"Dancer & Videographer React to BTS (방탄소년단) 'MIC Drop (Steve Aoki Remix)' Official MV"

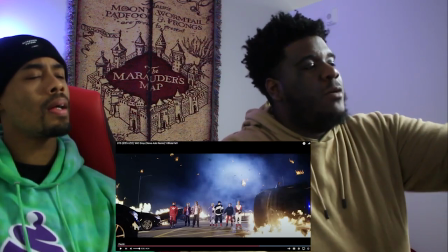[15:48]
it like i said that that was a conscious decision but
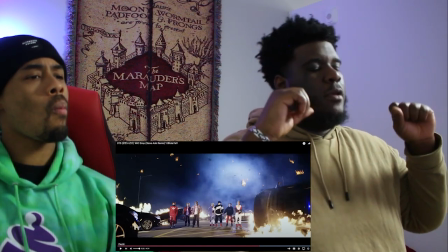[15:53]
when i'm talking about leading lines or you're i how i interpret it as you're leading
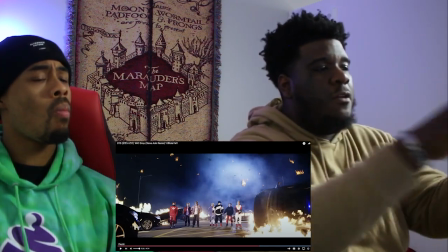[15:58]
the viewer to to focus on what's in the middle of the screen but
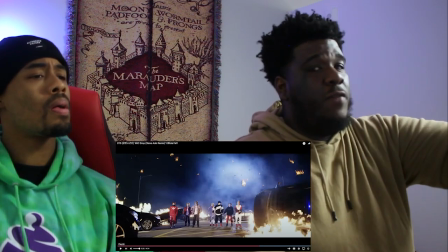[16:03]
you still want to have the video you still want to have the set
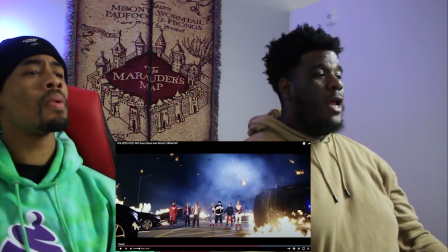[16:07]
design or the background of the video made itself to it so i don't know that's just something i notice and of course you know you got the fire so it's just it's just a blazing
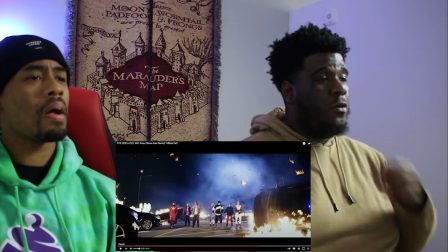[16:16]
visual pun intended for sure but yeah and and
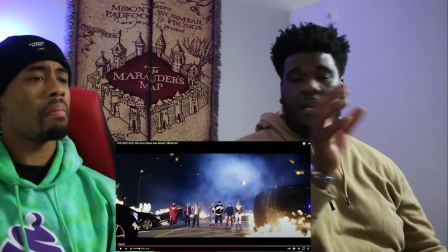[16:21]
actually every shot in this video has some symmetry to
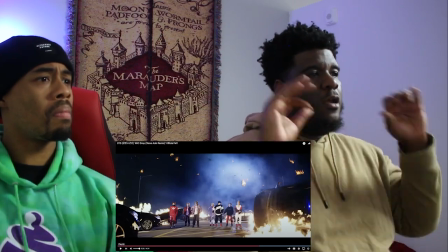[16:26]
it like i said the background the set design of every shot
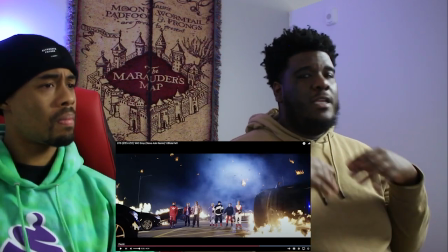[16:30]
has to it plays a part it's not just random it is all meant to
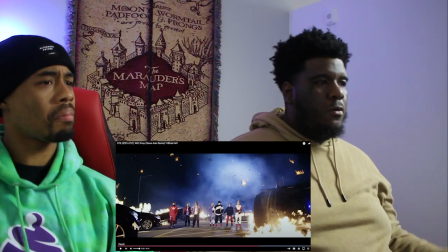[16:36]
lend itself to the video and so it yeah that's it we all go
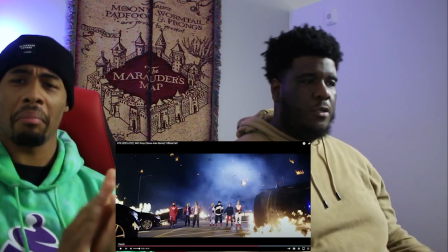[16:41]
back and watch it every shot has that so that's just something that I
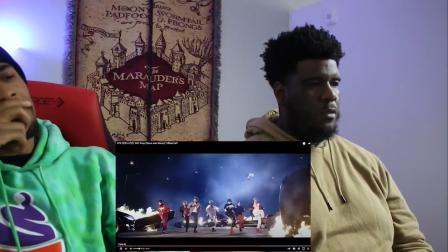[16:46]
kind of picked up on noted that's
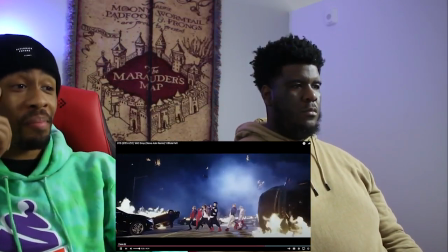[16:54]
my part even in a dance practice that was my part that
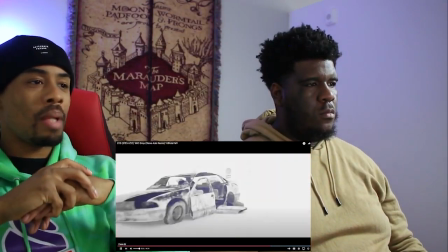[17:01]
was the only part that wasn't a fan up in the choreography not even a lot of y'all not by the cat yeah
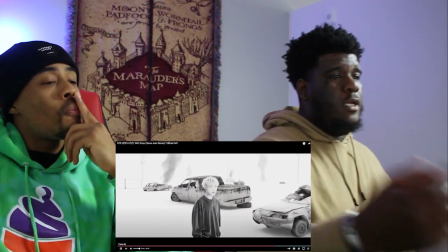[17:08]
and a A lot of music videos use this concept,
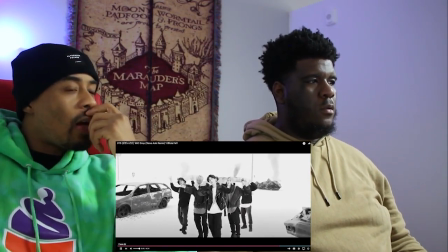[17:15]
with this type of shot. I can't remember who the last person that used this.
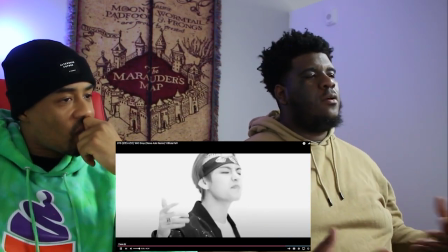[17:22]
Yeah. So you're coming in. So like I said, you got, it's something going, it's not just a boring background.
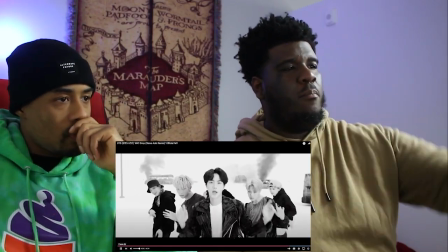[17:29]
It's not. You know what I'm saying? So you got Buss back there. Yeah. You got.
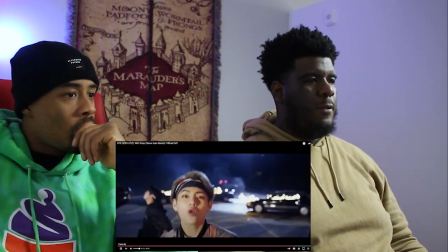[17:36]
I see what you mean though, the balance. Yeah. And now you know how to get to the climax, That's just how they do their choreography.
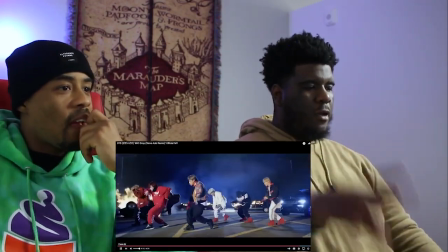[17:44]
There it is. The pace is speeding up, it's going a lot faster. Get that heart rate up.
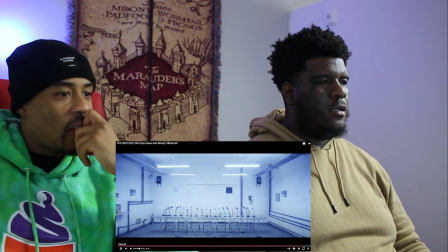[17:51] Mic drop.
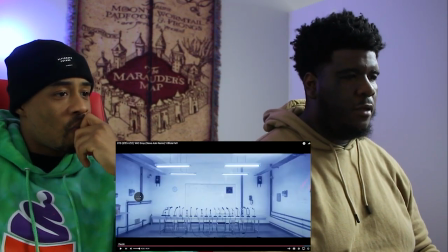[17:54]
Yep. That's all you need. Even then, leading lines, right? Yeah. You got...
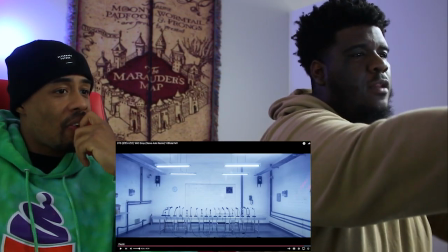[18:00]
Damn, I can see it. Mike's here. Mike's here. You got the thing on the wall there. You got the two...
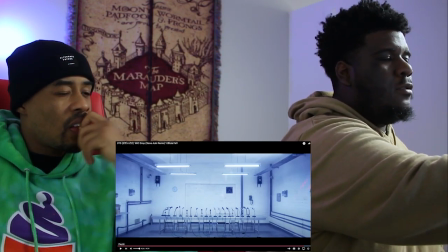[18:05]
It's symmetry. You got two LED lights on that left side, on the right side.
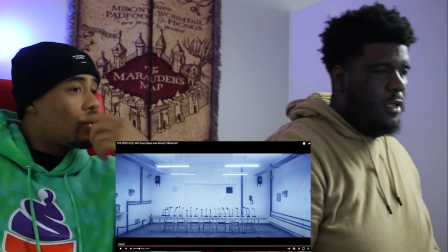[18:11]
Yeah. You got that thing coming, i can't describe it but you know if we had to create storyboards like when we used in high school do you remember drawing
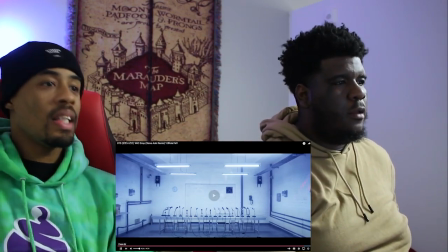[18:18]
when we had to make the box and take the lines and create that balance yeah that's why storyboards are so important even him look look
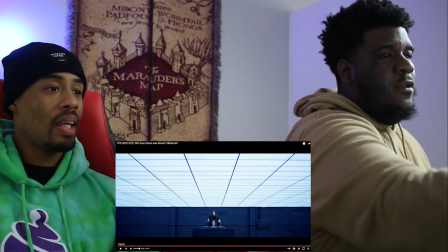[18:25]
look yeah you right that look at the pillars right behind him so you look at yeah so look the way that they shot that oh my god him being this is this is
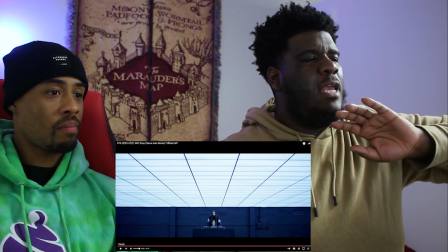[18:33]
this is a beautiful shot to end it on um and i think like i said it is a beautiful shot
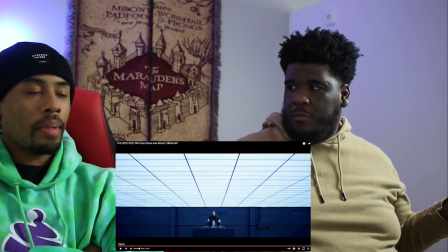[18:42]
because i mean steve aoki he's a dj right yeah producer producer dj yeah dj okay throw a cake in your face this is
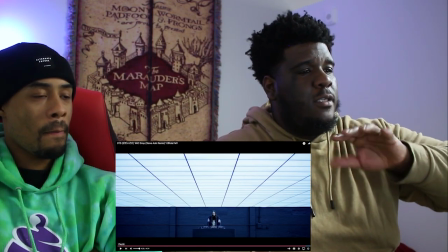[18:51]
a good way i feel to still show him love because
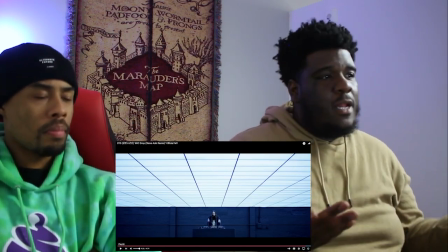[18:55]
you know he djing i think you know i think how a lot of times it's work if it's his
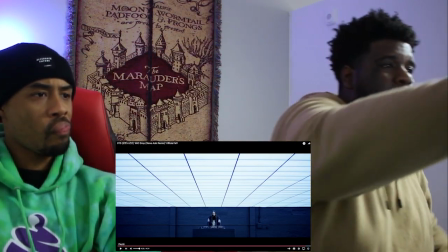[19:00]
remix that means he he put his little spin on it put some flair on it but yeah you got the panel lights above him you got him
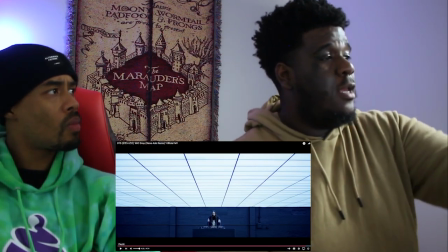[19:09]
right in the middle so he's the focus but like i said leading lines each of these panels got leading lines it's symmetrical you got one two
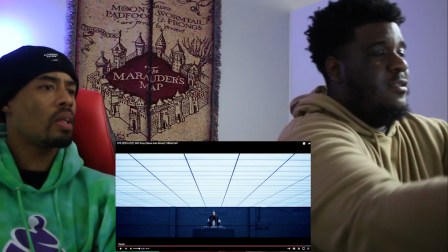[19:17]
three four five six seven eight times twelve so six and then you got the two pillars right there boom wow
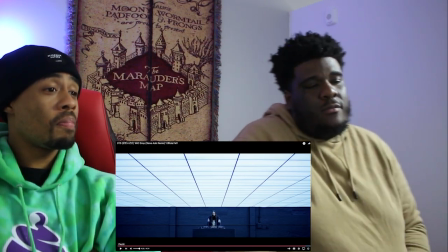[19:27]
oh it's all that's that's not a that's none of none of these things that are in music videos are
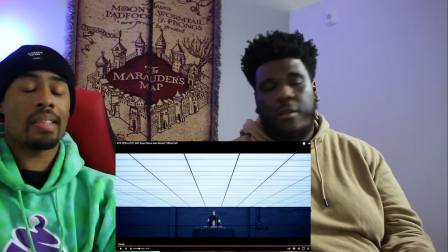[19:32]
ever coincidence i'm sure that's a given but there's a like shout out to
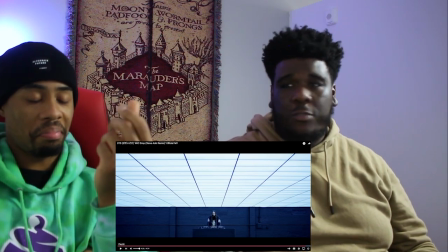[19:37]
the the teams behind these music videos because there's a lot of then that's why they get paid the big bucks there's a lot of thought there's
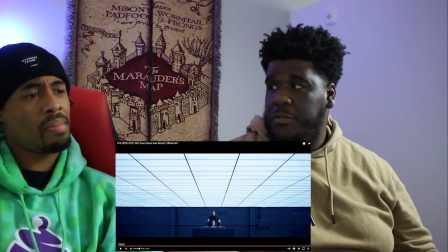[19:44]
a lot of there's a lot of thought that goes into what these videos are going to be even if it's just a video of people dancing yeah